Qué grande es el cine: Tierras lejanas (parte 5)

El hombre del oeste es también alguien que no quiere integrarse en la acción y al final no le queda más remedio que reaccionar y recuperar el pasado.
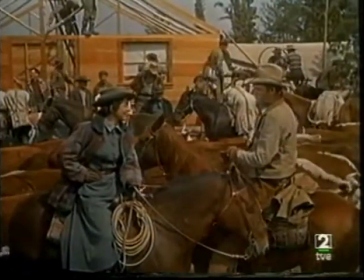[0:06]
Y otra característica suya es el despertar de las ciudades. Siempre llegas a una ciudad y ves que se está empezando, aquí inmediatamente colocan unas lonas,
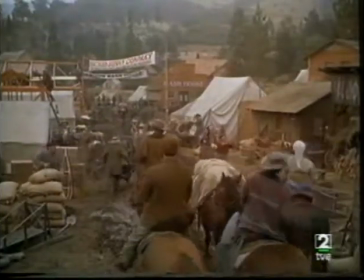[0:15]
dos tablas, dos clavos y ya tienen un salón, las calles embarradas, todo. Porque a él le gusta, yo creo, los héroes en movimiento, la gente que está moviéndose, es el cinto. Un país en movimiento. Un país en movimiento, ¿no? Es curioso que la caída del Imperio Romano se fijara precisamente en justo lo que no había hecho hasta ese momento, ¿no? Que es el hundimiento de algo, porque hasta entonces, como tú dices, lo que le gustaba era la gente que estaba haciendo país, que caminaba al otro lado de la colina, que nunca tenía... Que los horizontes y las tierras estaban lejanas, en definitiva. Además, él viene a España, por ejemplo, hace el CID o hace la caída del Imperio Romano. Yo creo que nunca había salido un paisaje como cuando él pone la cámara en balsaín, todo aquello de Marco Aurelio, donde está el apartado, la mezcla de la nieve con la madera, esas fortificaciones, era una maravilla el entierro de Marco Aurelio, por no hablar del Cid, que me parece que a nosotros nos parecía todo es maravilloso. Esa es una película también con una maravillosa película. Era tan sorprendente que hasta casi no nos parecía romana en el sentido de las clásicas y habituales, porque veías una realidad que hasta entonces se te había ocultado prácticamente. Pero a mí lo que estás hablando de los interiores, que me parece muy digno de destacar,
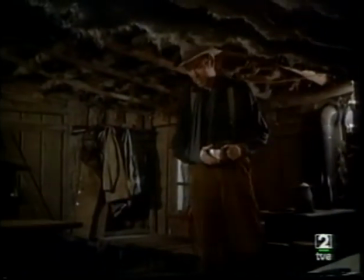[1:23]
hay dos secuencias que prácticamente son iguales de plano, en las cuales una entra con la mano vendada, que es cuando mira el revólver, y la otra en la cual ya puede coger,
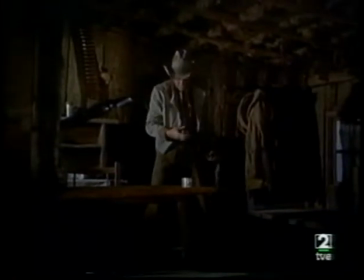[1:36]
que esas tienen una luz intensísima para dar una dramatización total a esta escena. Para dar mucho valor a los revólveres. Porque, claro, inevitablemente es el hombre que tiene que tener paciencia para poder vengarse.
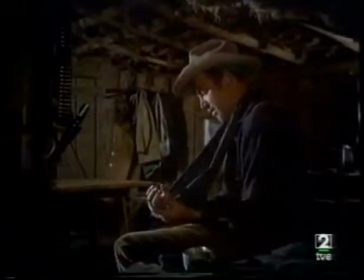[1:50]
Y lo hace, si no recuerdo mal, él está bebiendo café, a la izquierda el fotograma está colocado, el revólver,
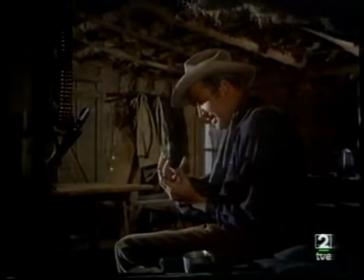[1:57]
y él se toca la mano, ese es un plano asombroso. Y la mueve, que es una cosa muy... Lo mira primero fuera de cuadro. Igual que ese otro plano debajo de la tarima, que pocas veces ha hecho esos planos.
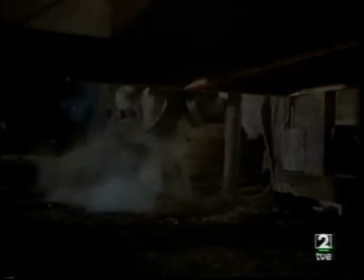[2:07]
El final es prodigioso. Cuando está el tiroteo, ¿no?
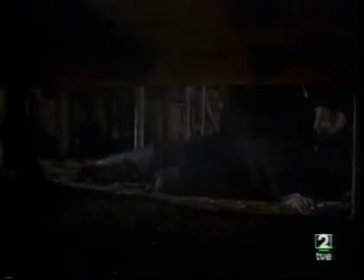[2:10]
Y entonces él coloca la cámara debajo de la tarima, de la calle, va a lo más bajo del lugar, del poblado.
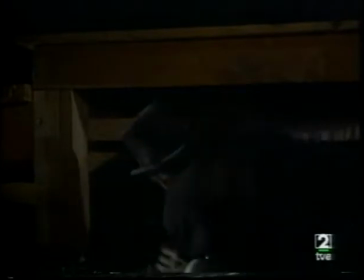[2:18]
Esa es otra secuencia maravillosa.
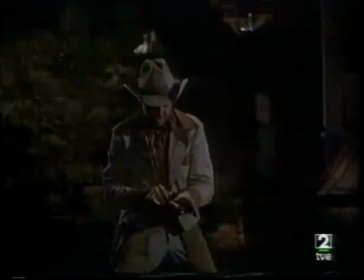[2:20]
Otro tiroteo prodigioso que viene precedido por un rodaje en interior dentro del salón del castle este de Ruth Roman,
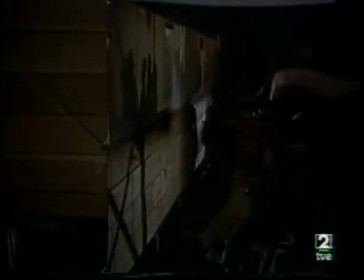[2:29]
no diré Ronda Roman, de Ruth Roman, que en un momento determinado ya está en el primer plano y se ve por el fondo,
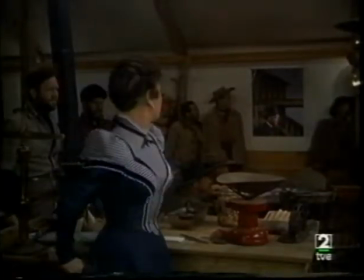[2:35]
es claramente un forillo, además forillo facilitado por el hecho de que es una construcción que se está haciendo. ¿Cómo pasa a McIntyre que le va a tomar las vueltas para dispararle desde la espalda? Es decir, da en el mismo plano dos tipos de información para que lo vea el espectador y eso justifica la salida después de Ruth Roman y el sacrificio que hace cruzándose,
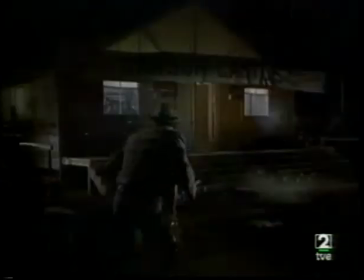[2:54]
dando algo por alguien, por romper la máxima de que los dos nadie debía confiar el uno al otro, eso está rogado muy bien. Y hablando de sacrificios también, como dices, es interesante saber el sacrificio hacia el honor del ser y que uno representa,
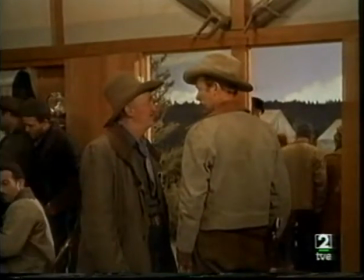[3:08]
en cambio es lo que él dice que está vivo, o sea que él como caminante por el mundo sabe que lo que es importante es, haya honor, honor, seguir siendo, estando vivo, que es lo que le dice al compañero. Luego, una cosa que produce asombro del cine del oeste de los años 50, que lo de menos es que esto sea una película universal, podía haber sido Warner o podía haber sido de cualquier otro,
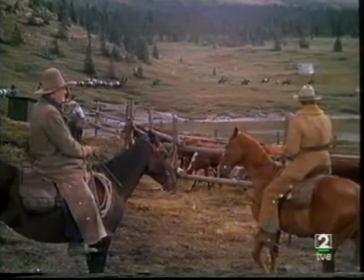[3:30]
Paramount, era lo que llamamos producción. Es maravillosa la película, no sé, los caballos,
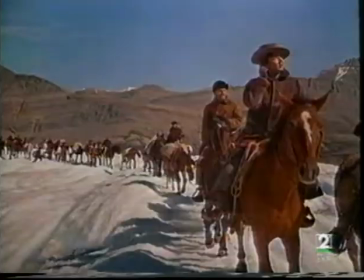[3:37]
la caravana esta, las cosas que llevan encima, las pieles, cómo van vestidos de verdad,
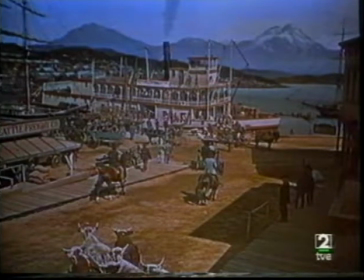[3:44]
el río y el barco de aspas, el salón, las calles, es una producción maravillosa.